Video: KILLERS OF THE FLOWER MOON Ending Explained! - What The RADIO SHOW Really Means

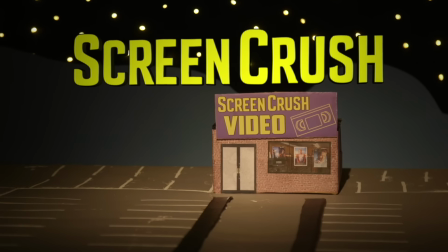0:00 There was no mention of the murders.
Hey, welcome back to Screen Crush, I'm Ryan Airy, and let's talk about the ending of Killers of the Flower Moon.
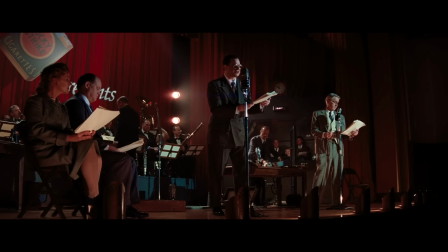0:07 Now, I'm sure a lot of you saw this incredible film and are wondering why it ended with a 1930s radio show. So, I'm going to explain this ending and how it perfectly encapsulates the ongoing story of the Osage, and how it fits in with the theme that Martin Scorsese has been obsessed with in his films for decades.
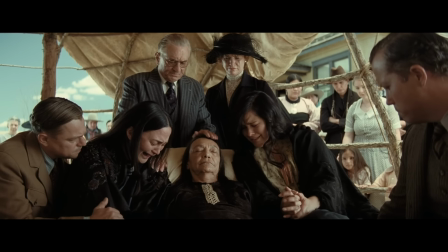0:22 Killers of the Flower Moon tells a true story of the Osage murders in the 1920s, and it's based on the David Graham non-fiction book of the same name.
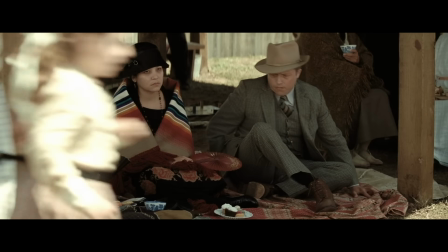0:29 Over the course of three devastating hours,
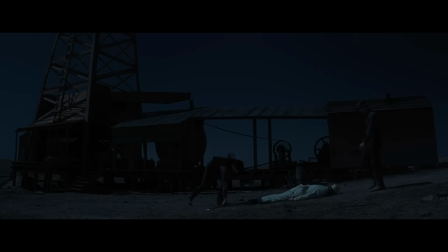0:31 we see the white infiltrators on Osage land wantonly murder tribal members for their oil money, as they behave like they still live in the Old West.
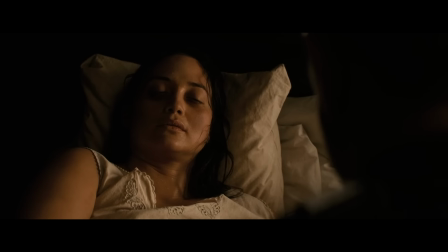0:39 The story centers on the real-life Molly Burkhart and her husband Ernest, who slowly poisoned his wife at the behest of his ringleader uncle, William Hale.
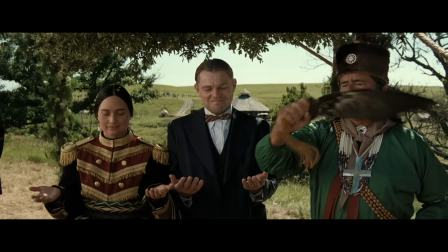0:46 Now, the movie pulls an interesting magic trick. It begins with this sweet romance between Molly and Ernest.
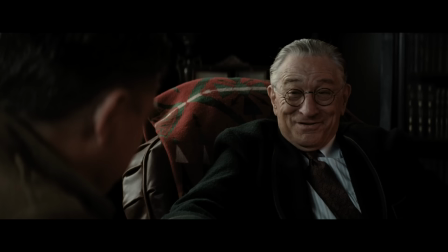0:51 At least, it's open to interpretation how much they actually love each other by the time the film ends. And Hale begins the movie by praising the Osage.
Yeah, we'll say he's our the finest and most beautiful people on God's earth.
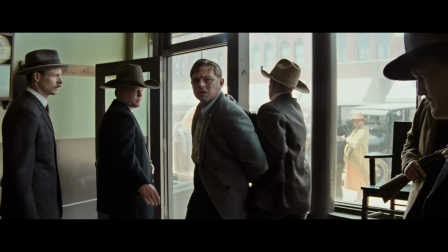1:02 But as the story goes on, it very slowly becomes clear that not only is Hale behind the murders, but that William is the one who's been pulling the trigger.
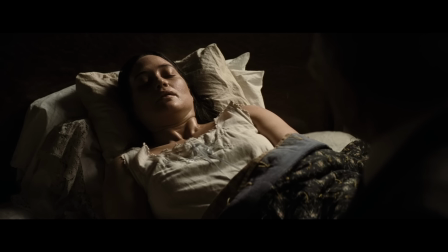1:10 Throughout the movie's last act, Molly is slowly poisoned and wastes away in front of our eyes. The point of view shifts from these seemingly benevolent white De Niro and DiCaprio to Molly.
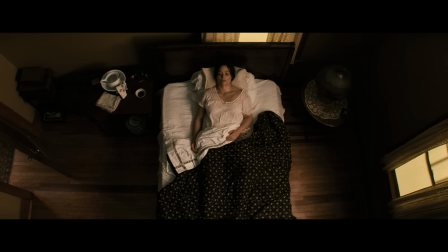1:19 Molly is helpless in the face of her illness, and the audience is helpless as we watch her waste away.
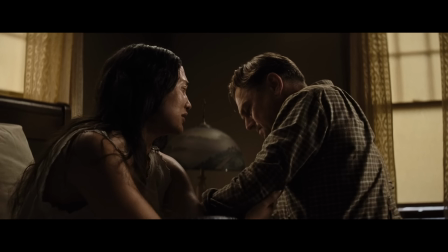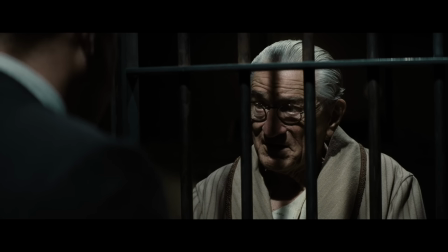1:30 So the FBI comes to town and convinces William to flip on his uncle. After his uncle's conviction, we are treated to one final scene between Molly and Ernest.
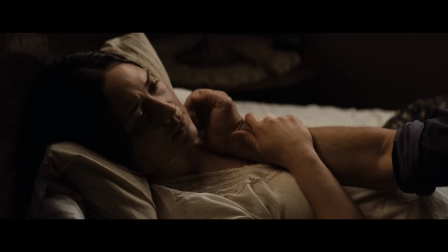1:37 Now, I do think that Ernest truly did love Molly in his own way, and I think that Molly loved Ernest, just as the Osage tribal leaders once loved William Hale.
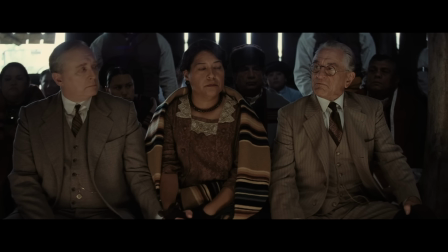1:45 Thank you, Mr. Hale. Your friendship has always been greatly appreciated. I'll do anything, anything!
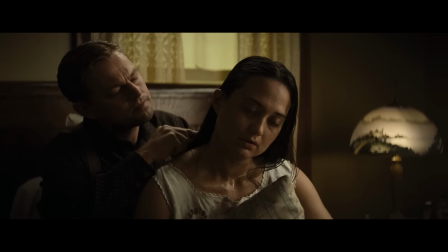1:50 And this love is why Molly ends up staying with Ernest so long, way past the point when it would have made sense for her to leave him.
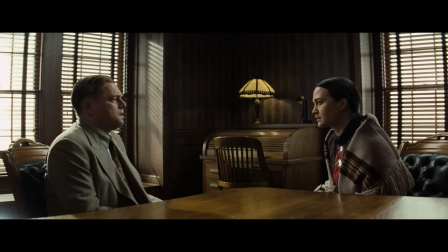1:56 So in this scene, Molly really wants to reconcile with Ernest. She wants to believe him.
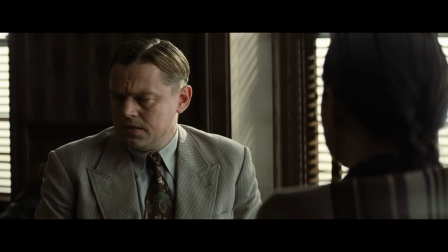2:01 She wants to put their marriage back together. So Ernest tells his side of the story, trying to cast himself as a good guy in all this.
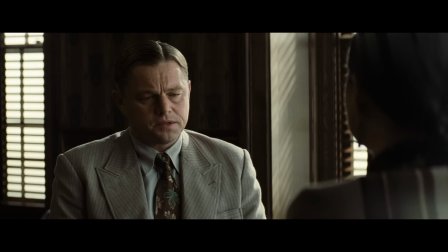2:07 I wasn't gonna let him get anywhere near you and the children.
Molly wants to believe this story.
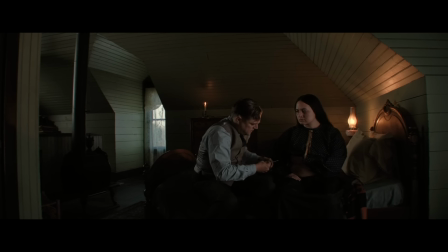2:13 She fell in love with Ernest, her coyote, but she knows that he has slowly poisoned her for weeks. And this is where Ernest refuses to come clean now Ernest probably never knew what was actually in the injections He was giving her so from a certain point of view.
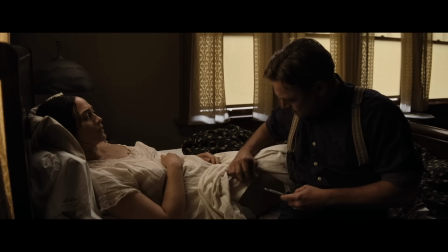2:25 He's telling the truth. He was told it was insulin And that's what he tells her
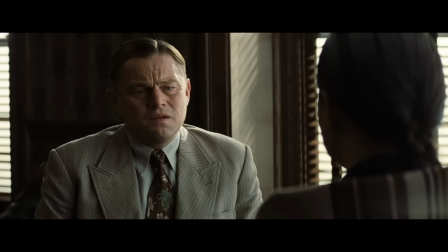2:31 Insulin but he obviously knew that he was hurting her But he keeps it this delusion that he was simply his uncle's patsy
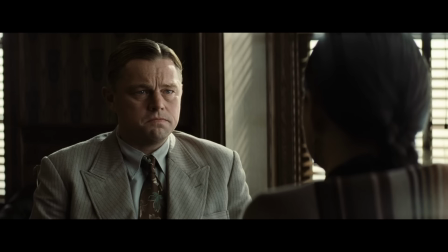2:37 and had no culpability in his own crimes And it's significant that this lie is being told by Leonardo DiCaprio
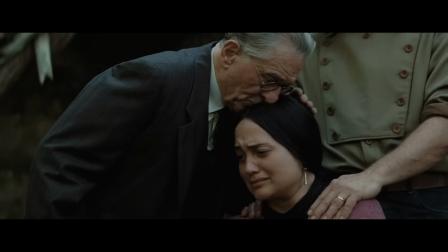2:43 One of the most famous people on the planet as many commentators have pointed out It's unlikely this movie would have ever been made if DiCaprio and Scorsese were
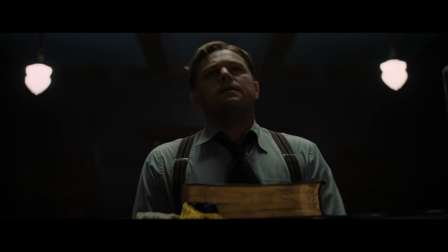2:50 not attached to the project So it's significant that Leonardo DiCaprio the face of this movie the person who's the ambassador for the film the best-known
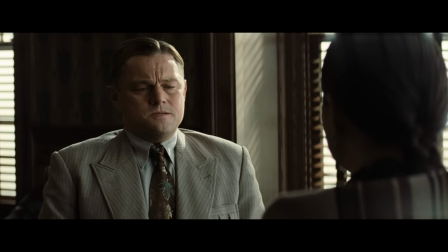2:57 Person in this movie lies to Molly about her condition and in return He's lying to the audience here in the final moments of the film
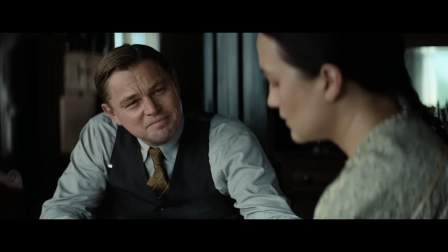3:04 Ernest is trying to shape this narrative in a way that suits his own needs Molly doesn't buy it and she leaves the scene She knows that she could
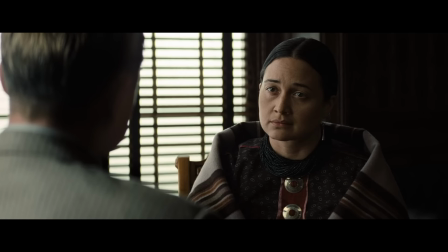3:10 never trust Ernest or his dishonest narrative and as she leaves the story we hear the sound of the radio drama.
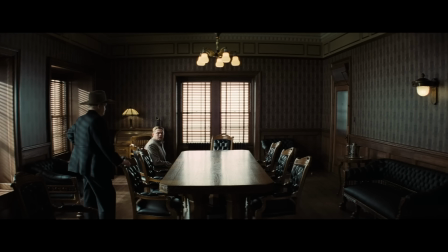3:21 Now that Molly has left the room, it's up to someone else to tell this tale. And the camera lingers on Jesse Plemons' character, FBI agent Tom White. Now, this is where it gets interesting.
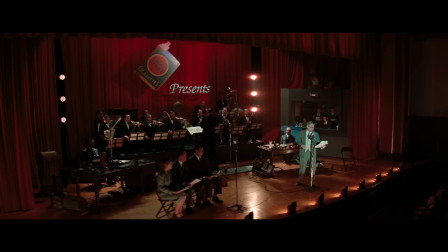3:31 We go from one dishonest narrator, Ernest, to a slightly less dishonest narrator, a radio drama sponsored by the FBI and Lucky Strike.
True Crime Stories has been brought to you through the courtesy of J. Edgar Hoover and the Federal Bureau of Investigation.
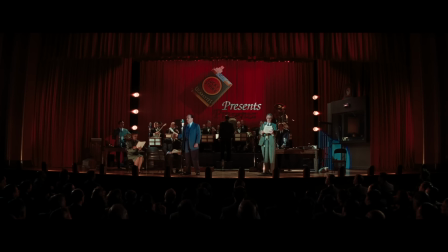3:45 So, this is an old-timey radio show, complete with a band, actors, and like, over-the-top cartoony Foley sound effects.
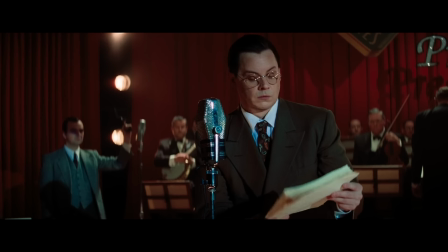3:52 Byron got her drunk, and I did the rest.
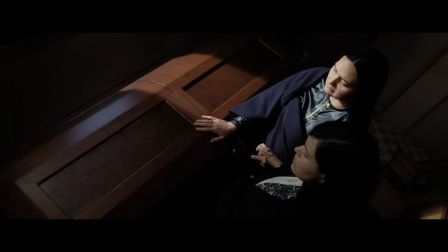3:57 So, you have to understand that the Osage murders caused a media frenzy in their time, and there were several radio dramas produced, like this actual early 1930s broadcast.